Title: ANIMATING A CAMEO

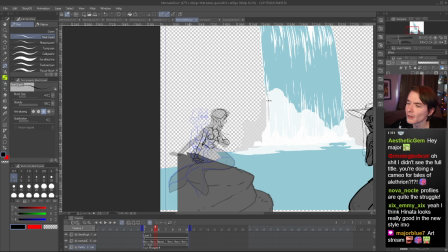76:33 Yeah. Well, profiles are...
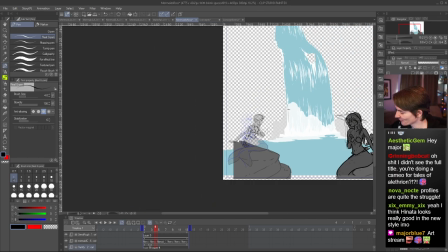76:40 Here's the thing about profiles is that, like, it'll change from style to style.
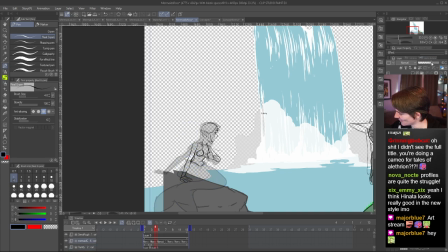76:46 And I'm not exactly, you know, I haven't drawn in this style before, so I'm just kind of like trying to figure out how they do it.
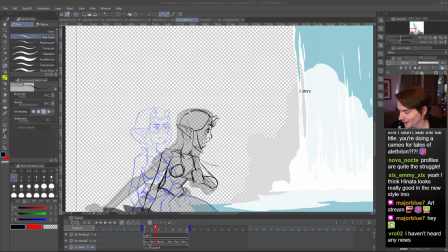76:58 They have a lot, like, the mouths go further back. I'm drawing it a little too small.
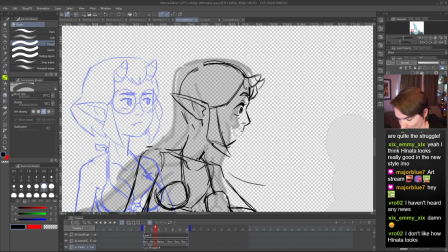77:07 So I'm currently trying to figure out like how much I want to do that, because it's a lot more like cartoony.
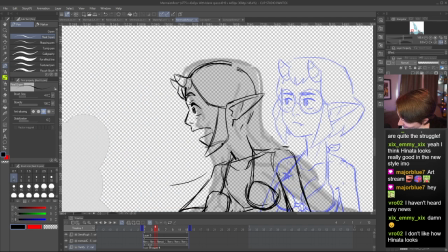77:16 But it starts to look a little weird when I do that, so I'm just trying to figure out why it makes sense for them. I think that's too far back.
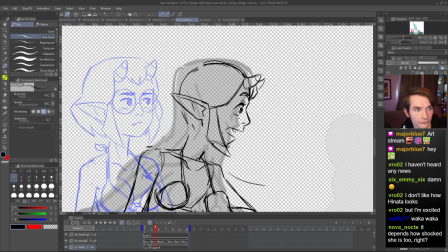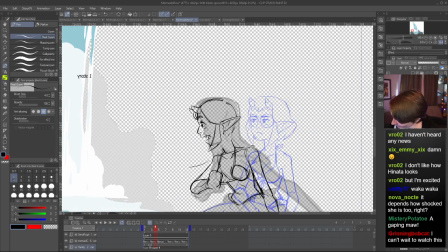77:39 Because I want it to look pretty similar. Also, it's pretty far back, so it's not a huge deal.
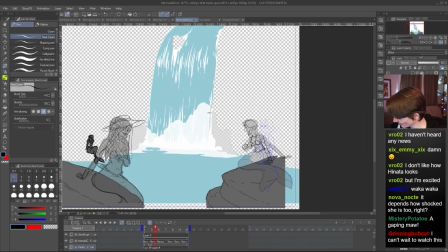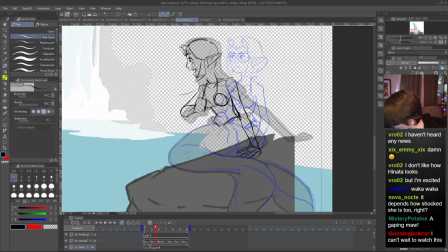77:54 All right.